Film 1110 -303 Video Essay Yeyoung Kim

Before comparing the two films, I would like to introduce them first.
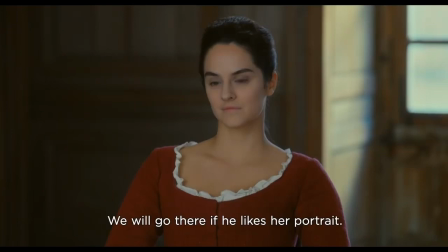The painter Mariana received a commission for a wedding portrait of Eloise, an aristocratic lady who is about to marry against her will.
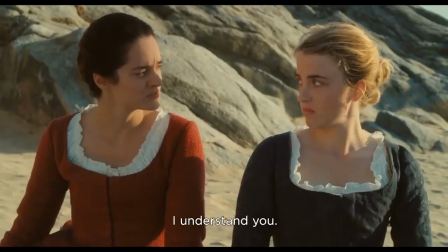Mariana had to observe Eloise and complete painting without her knowing.
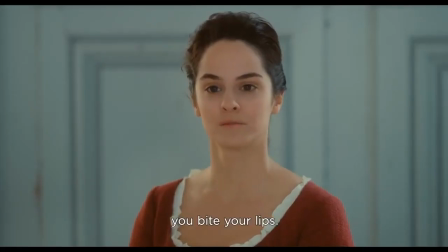While painting the portrait, Mariana and Eloise spent a lot of time together and developed their feelings.
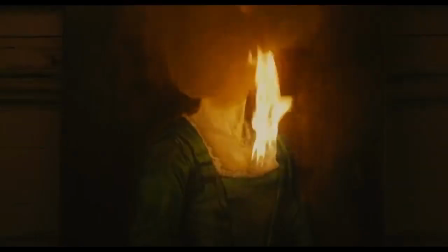They fell in love for a short time but ended with breaking up. The film ends with Alois getting married and Mariana becoming a painter and living at the theater.
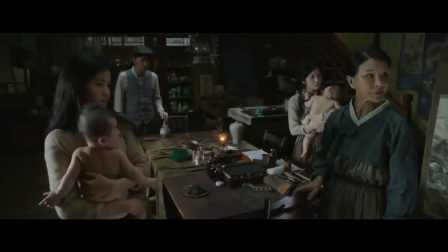Hidako, a lady who lost her parents when she was young and lived under the protection of her uncle,
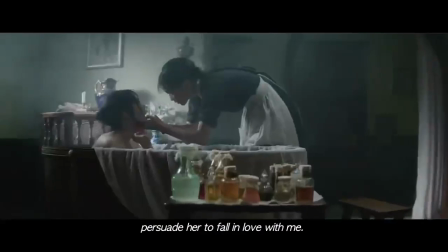is visited by a new maid, Suki, recommended by the cult.
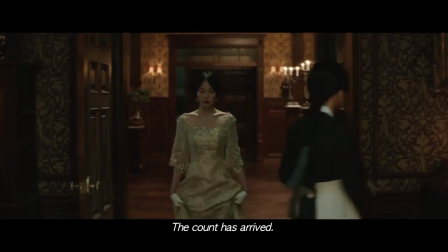However, the identity of her maid was an orphan girl who was a pickpocket.
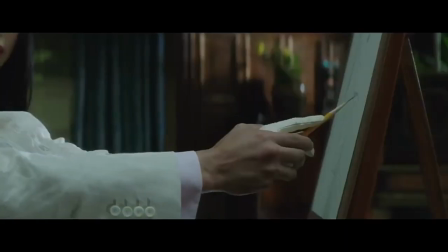She had been offered by a Count to save her money by seduing a young lady who would inherit
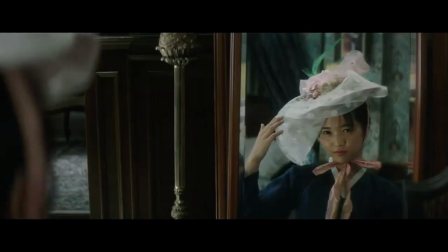her best fortune and become a maid to make a young lady fall in love with the Count. While sitting on the lady with the Count, Hideko and Suki fell in love and conversely planned to trick the Count and the uncle to run away.
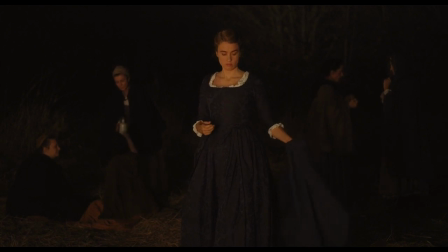The two films are as different as they are similar. In particular, it can be seen that there are many similarities in the situation and settings of the female protagonist.
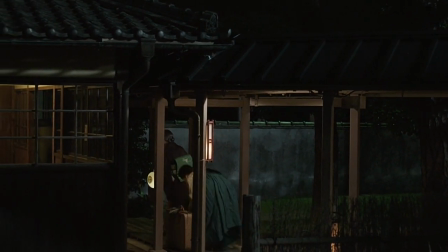The background of the film is not modern society, but the modern times of France, Korea and Japan in the 18th century.
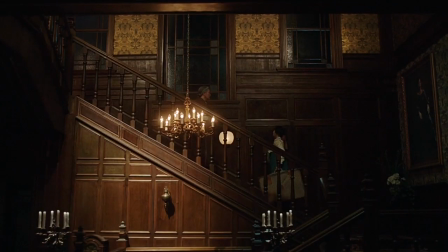And the architecture style and costumes of the characters in the film clearly share the age difference.
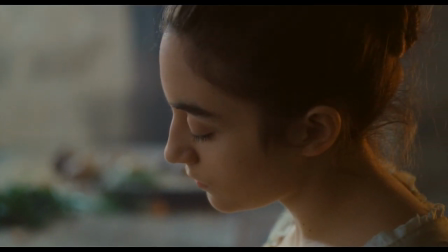As it is a period drama film, there were differences in the statues of main characters.
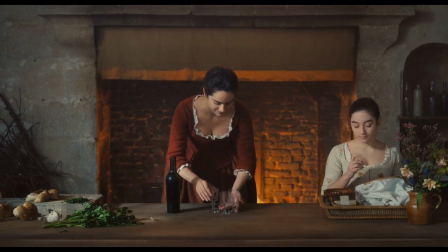A noble lady and a painter, and a young lady and a maid, expressing a romantic story that transcends their social statues.
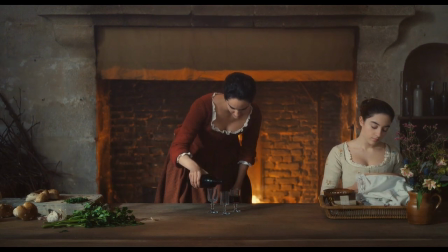Sally Sienna, who made the portrait of a lady on fire,
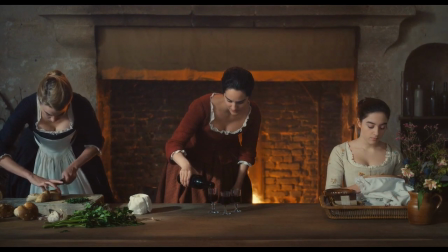wanted to talk deeply about equality not only of main characters but also of the maid in the film.
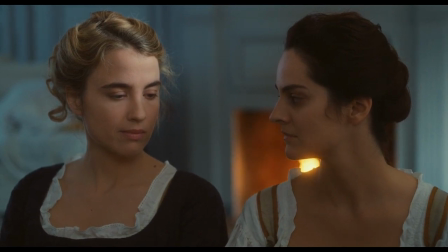The technical part that could be found in the movie was very interesting.
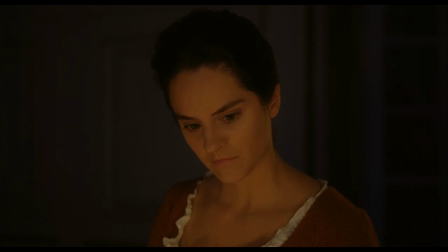It was eye contact, close-up, and symmetry.
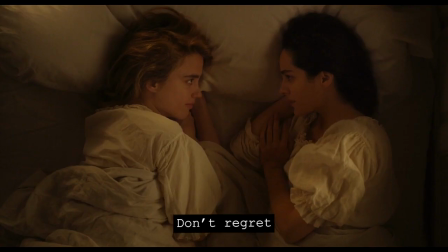Unlike other romance films, they shared their feelings through gaze and silence rather than physically loving each other.
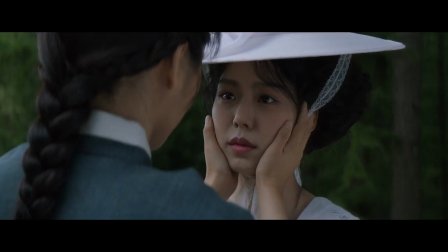It could be seen that eye contact occupies a large part in the movie, and it was expressing their complex emotion instead.
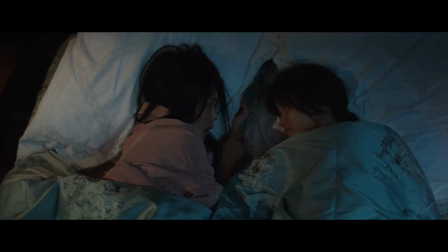One of the ways to show their eye contact more effectively is a close-up.
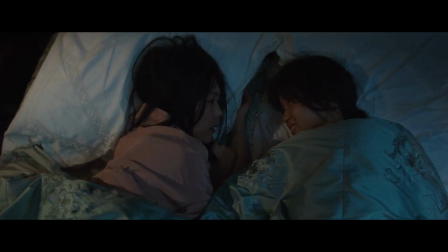In so many scenes, close-up techniques were being used to share their emotion and gaze.
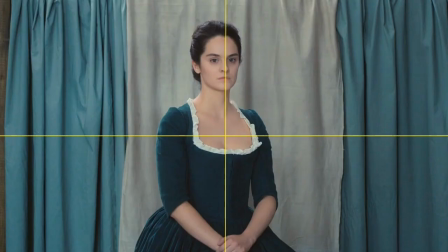Also, we were able to see a few symmetrical compositions and with these scenes,
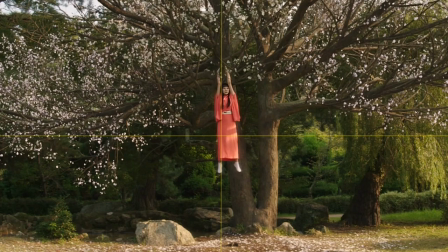the audience could have a sense of stability while watching the movie and formed a sense of immersion.
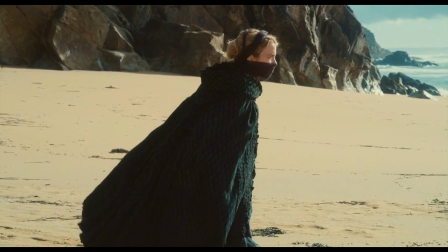Film official says that great effort was put into the artistic element of the two films.
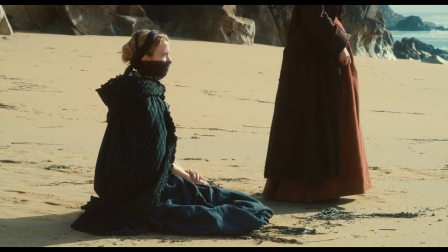As such, we were able to find many interesting things in these films.
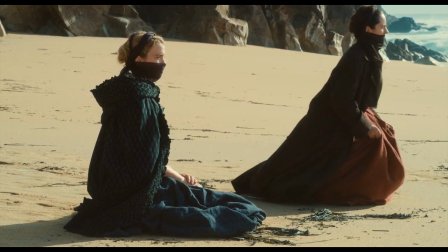The first is the color used in the film.
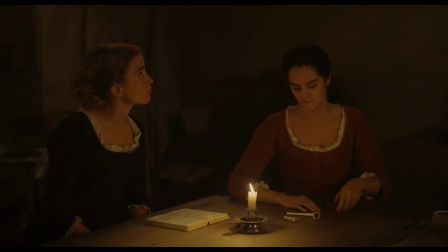As I observed their costumes, I could see that the color of the clothing was a way to express themselves.
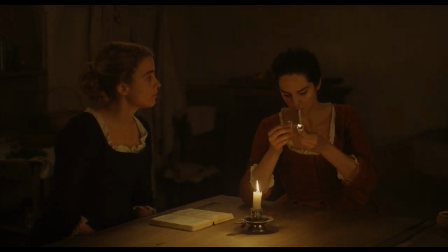Marianne, a passionate and independent artist, is expressed in lead, and Alois who runs for freedom is expressed in blue.
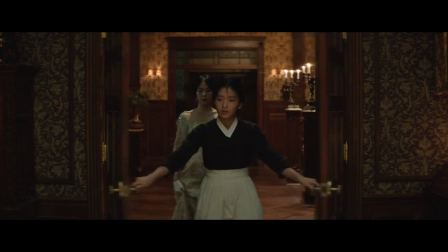On the other hand,
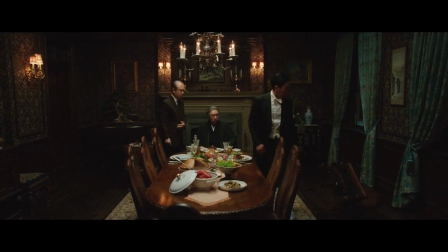the clothes of the lady in the movie The Handmaiden and the colors and patterns used in her bedroom represented her side closet.
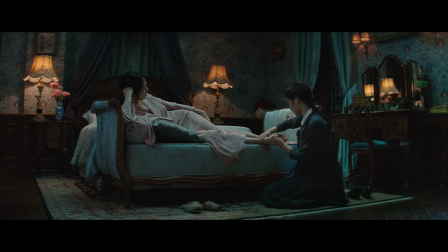I personally think the backgrounds of the two villains are very beautiful.
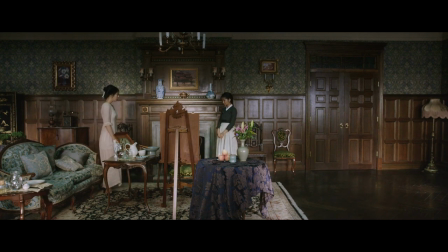Every scene was like a painting and I could see different cultures of the East and the West in one scene.
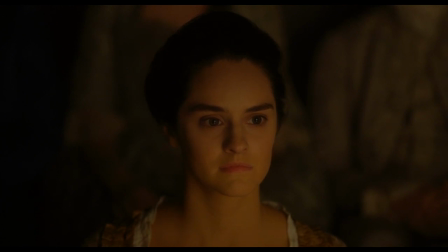Finally, I want to compare the endings of the two. Even though it was the same Cure movie and the situation it faced were similar, the movie ended with a distinctly different ending.